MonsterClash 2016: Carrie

High school. A veritable lion's den of judgment, prejudice, and volatile emotion. Countless stories have explored just how daunting these years can be, especially if you find yourself as an outsider just trying to make it through the day. These stories resonate with us because even when we feel we are surrounded by friends, there are many times where we feel like we are still outsiders, especially during such a time when we are still learning how to communicate and connect with one another. With this in mind, this brings us to today's subject, one Stephen King. Put down the liquor, please. We are not engaging in the incredibly dangerous, often deadly drinking game today, as we are not looking at any of the multitudes of television series inspired by his work. Instead, we're looking at the very story that put him on the map of public consciousness, the coming-of-age story that ends in tragedy. Join me, dear viewer, as we piece together the events of the Black Prom on today's episode of Monster Clash.
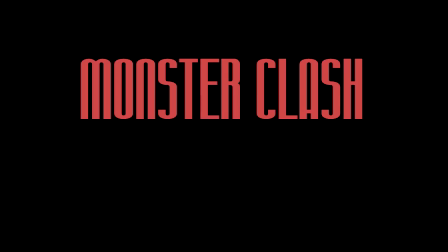Representing the old, we have the 1976 version directed by Brian De Palma. Representing the new, we have the 2013 remake directed by Kimberly Pierce. Now, I know what some of you must be wondering. Am I also going to take a look at the 2002 version? Well, as much as I would love to have a three-way battle royale, I don't feel it's particularly fair to compare what was a television movie and backdoor pilot to two theatrically released films. Not to mention that this would make deciding a winner almost impossible without this video being more than an hour or so long. With that addressed, let's begin with round one.
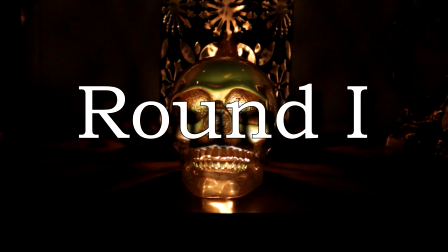This is another case where the stories of both films are almost identical, as Carrie is one of those stories that's all about building up to one pivotal moment.
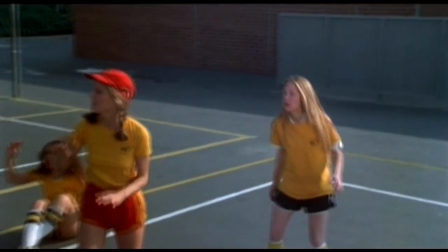The Prom Night Massacre. When it comes to the De Palma version, it suffers from the problem of having an inconsistent tone during the film.
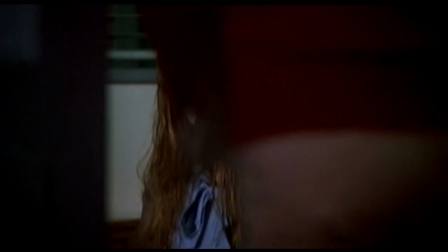In the beginning, it tries to pass itself off as a serious, somewhat theatrical drama with a tinge of mystery,
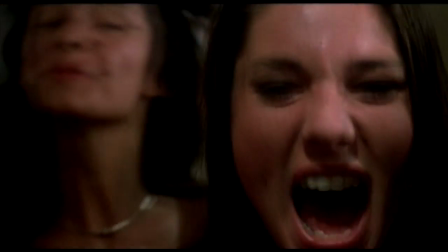as seen during the opening shower incident and the first inkling of Carrie's powers.
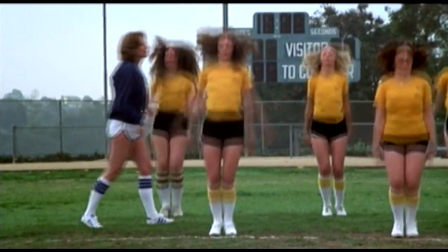It keeps this tone for a while until we get to the scene where Miss Collins is drilling the girls in detention.
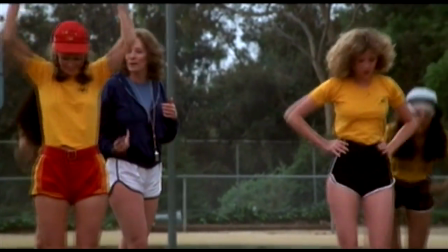Here, we get a comedic montage complete with a jaunty tune that slows down as we see the girls become exhausted.
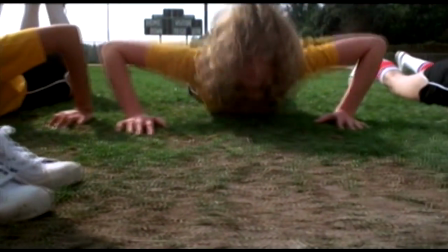Given that the early moments of the film had a fairly realistic and dark tone, this felt really out of place,
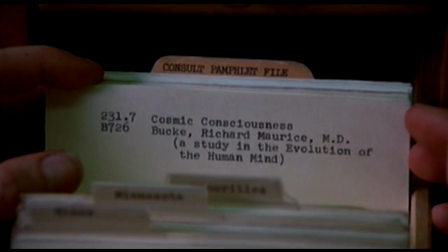especially when you consider that we're ripped back to the mysterious tone as we see Carrie researching her new powers at the library.
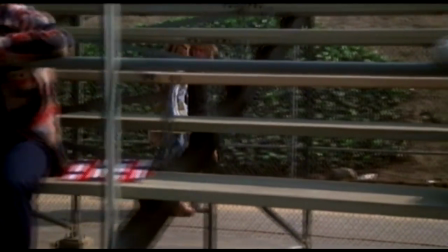The tone evens out after Sue asks Tommy to take Carrie to the prom, and pretty much remains consistent for the rest of the film.
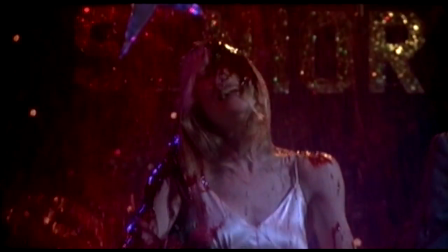The tone shifts stay pretty gradual as we build up to the climax of the bucket drop and the ensuing rampage.
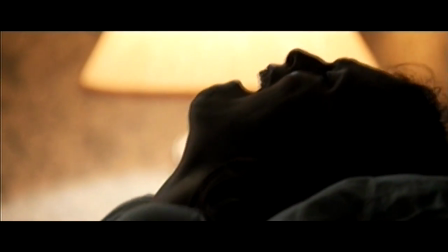While not too different from its predecessors, Pierce's version manages to keep its tone consistent from the get-go,
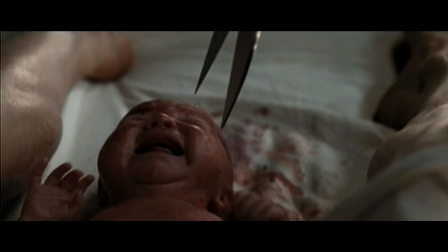and helps set said tone with the prologue that shows Carrie's birth, overly ambitious title card notwithstanding.
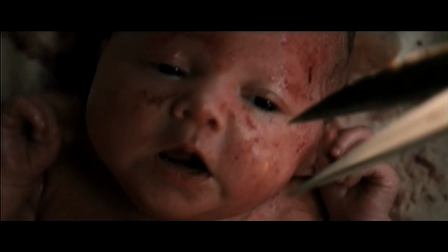While the prologue is more or less a character piece, the general eeriness gives a better indication of what kind of film you're going into.
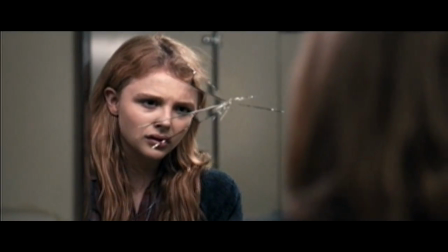Even as we see more lighthearted moments of the story, we are reminded that this is effectively a horror film through some very creepy and disturbing moments that are placed at the right times.
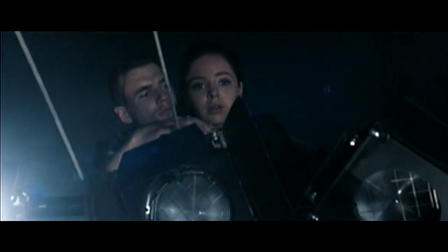One downside here is that some of the build-up to the bucket drop is lost,
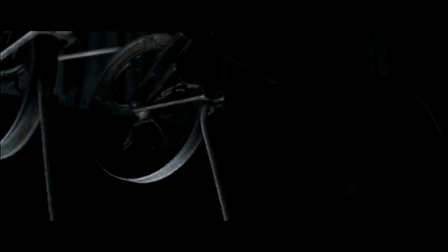since the film unintentionally relies on the audience to be already somewhat familiar with the story.
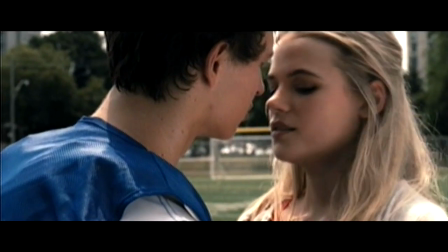Another issue is how the elements that were in the De Palma version were effectively forced into this version, either out of obligation or some sort of loyalty to the source material.
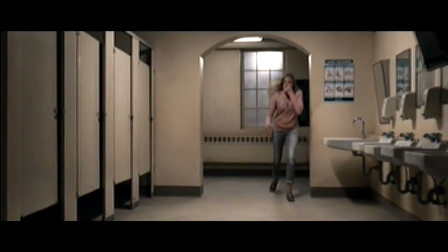This is mostly seen in various lines of dialogue, the subplot regarding Sue's pregnancy, and is especially visible in its own pre-credits jump scare.
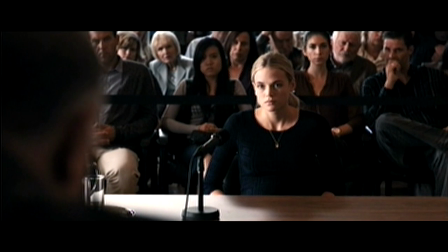Thankfully, the ending that we see in the theatrical version wasn't as gratuitous as the alternate ending for this film,
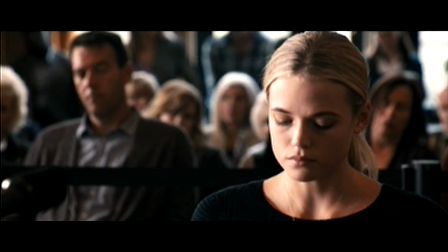which I can't show you since I don't have the Blu-ray version. The biggest difference between these two films is how the characters are handled.
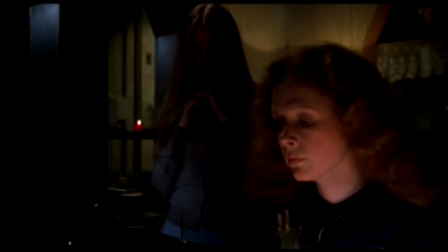In De Palma's version, we don't really get too much characterization beyond what we see for Carrie and Margaret.
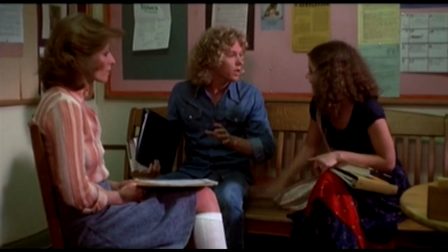While Sue is shown to be one of the few quote-unquote good people, we never really get any motivation for her actions beyond a vague notion of guilt.
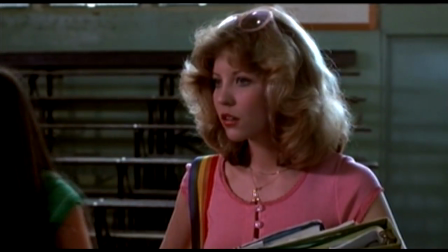The same could be said for Chris's actions,
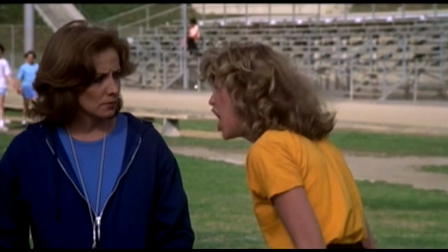as we don't really see anything establishing her motivation beyond her meltdown during detention and her exchange with Billy in the scene in which he's introduced.
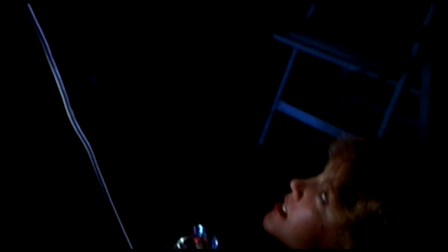We see that she planned it and enjoys what she did, but we never really see much more than that.
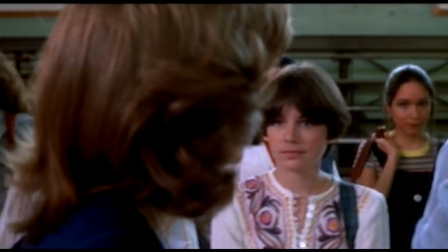When it comes to the side characters that aren't even really named, I get the feeling that the various quirks and motifs were added to make the side characters stand out a little bit.
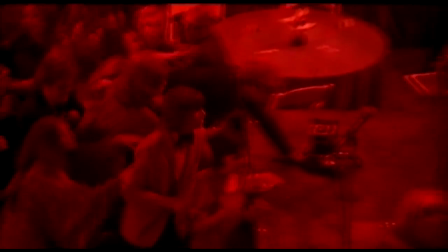Given their ultimate fate, however, the effort feels almost wasted. They feel more or less like victims of adaptation decay.
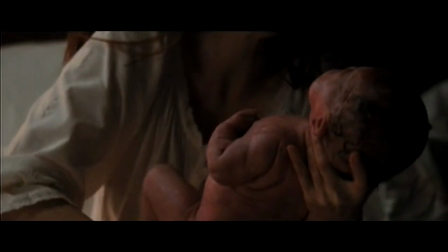This is where I think Pierce's film is at its strongest.
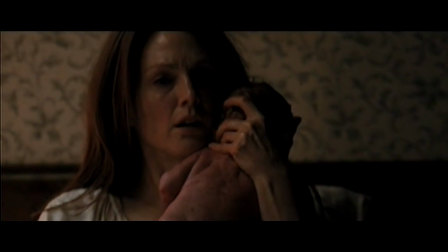Not only do we get some good insight into Margaret's character in the prologue, but the motivations of all the key players are addressed and developed.
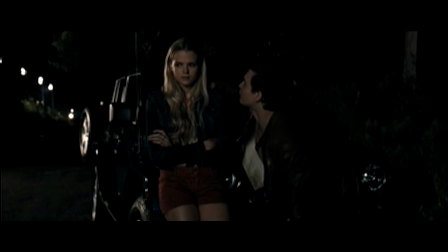While the motivation for Sue to ask Tommy to take Carrie to the prom are the same as in the De Palma version, here we have more of an idea that it didn't come out of nowhere.
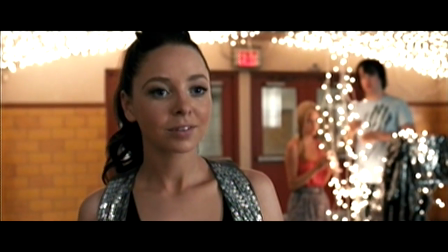Instead, it came about as a result of a heated argument with Chris after she was suspended.
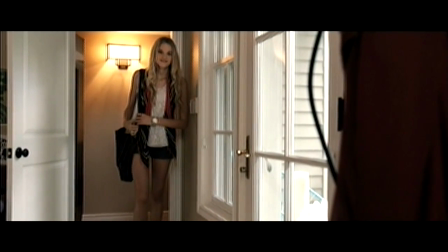This shows that she had the time to think and come to the conclusion of what she wanted to do instead of skipping straight to it.
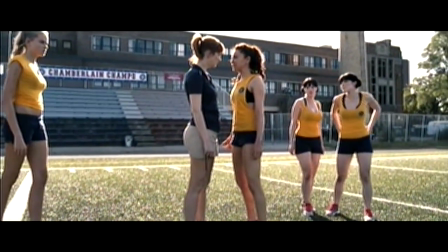Chris's motivations are also made a bit clearer as we see it as more or less a result of misdirected anger.
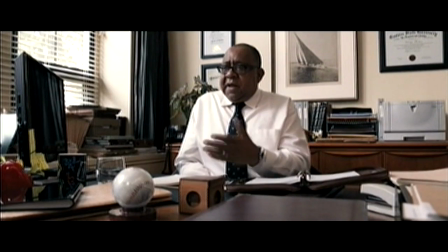My favorite scene in particular is where Miss Desjardins and the principal are dealing with Chris's father,
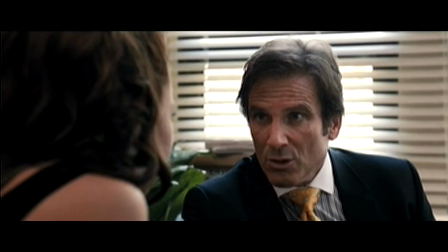who is threatening to sue the school if the punishment isn't lifted, only to have it fall apart when Chris is asked to surrender her phone,
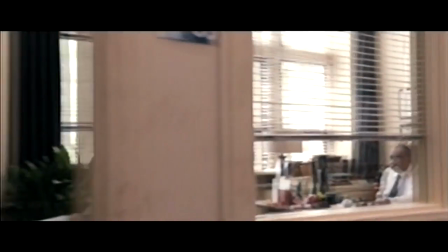which contains the uploaded video recording of the shower incident with Carrie. Yeah, it may be a bit of a cliched way for a character to lose, but I find it to be pretty effective.
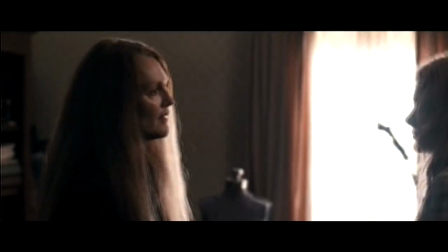When it comes to Carrie and Margaret, we're given a moderate refinement of what was already given to us in the De Palma version.
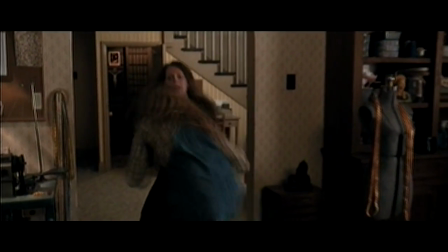However, it takes things a bit further when it comes to exploring the relationship they have with each other.
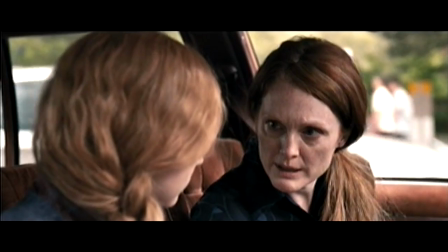Here we see that the two characters genuinely love each other in a weird, twisted way, and we also see the various psychological tics and the behaviors that they have.
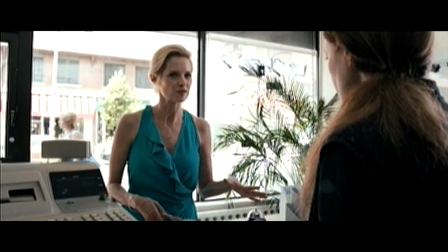The only real problem that I see with the story is that it goes out of its way to show how there are some decent people in this community who try to genuinely be good people,
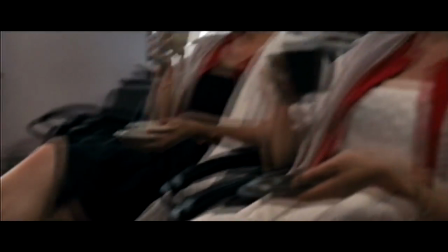which takes away some of the story's weight in my opinion. I'm not saying that all of the side characters have to be completely awful reptilians masquerading as humans,
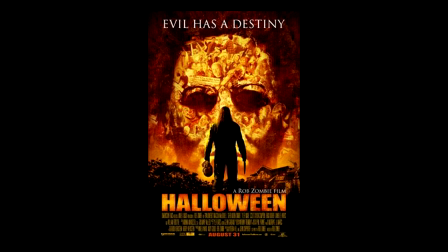because we've seen what happens when a director makes everybody but the main character and the role being played by his wife into an asshole.
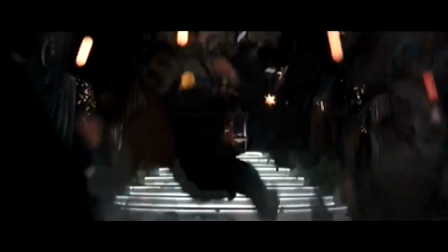What I'm saying here is that it makes what's supposed to be a moment of cathartic revenge into more of a moment of tragedy rather than a moment of horror. It's a tough decision, but when it comes to the story being told, particularly how it was written, I'm going to have to give this round to the remake. The characters are a little more fleshed out, and the tone was consistent throughout the entire film.
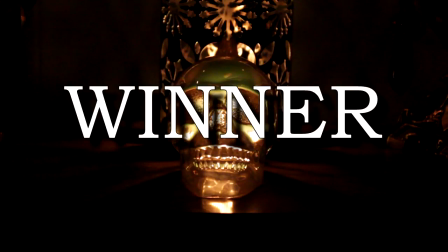While both films were made with aesthetics that would be considered contemporary for their respective time periods, this is one case where one film doesn't necessarily beat the other by being better, but rather by having the other film be worse. Let's begin round two.
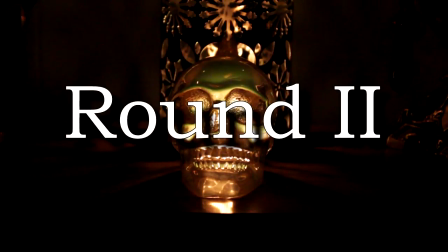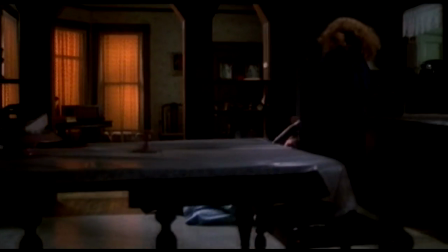While De Palma's film wears its cheapness on its sleeve, it does have some really strong moments when it comes to its cinematography.
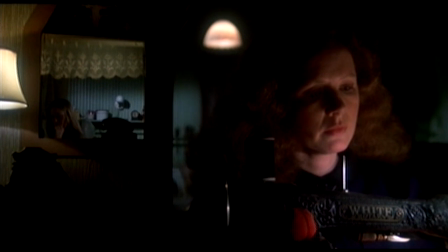First off, look at this shot from when Carrie exits the closet that her mother locked her inside of. Notice how they are framed, with Margaret in the foreground and Carrie in the background. The size and warm lighting indicates that Margaret is the one in control. Carrie is made smaller by comparison, noting her passivity and how afraid she is of her mother.
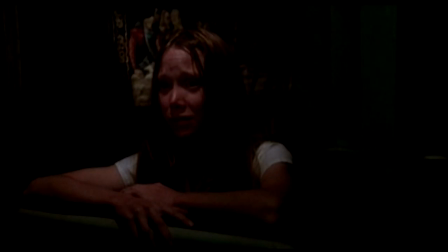Now look at this sequence, where Carrie has revealed her powers to her mother. She is on the opposite side of the frame, but is framed at a medium close-up.
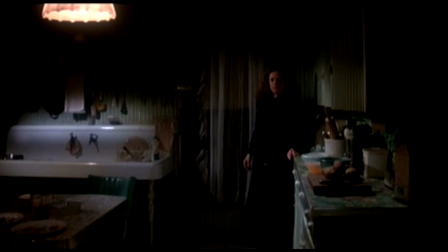The reverse shot onto Margaret has her at a distance, a medium wide shot.
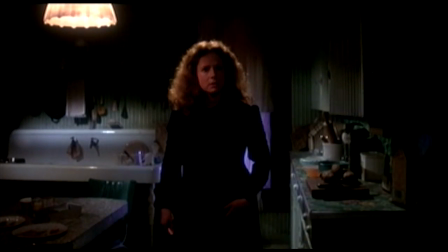Notice how even when she's lecturing Carrie and telling her not to use her powers, she stays distant.
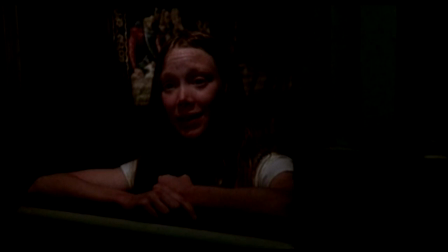Also notice how calm and collected Carrie is, as she states that she's going to the prom and that she doesn't want to talk about it anymore.
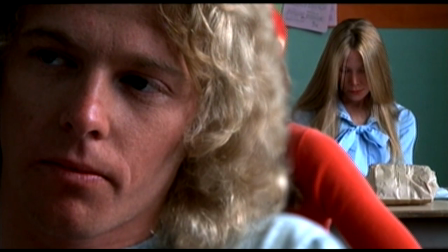These shots are clear examples of the visuals reinforcing the dialogue in the story.
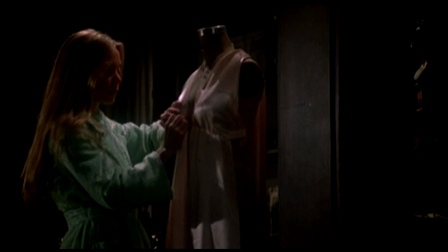We are being given information without unnecessary exposition or dialogue that points out the obvious.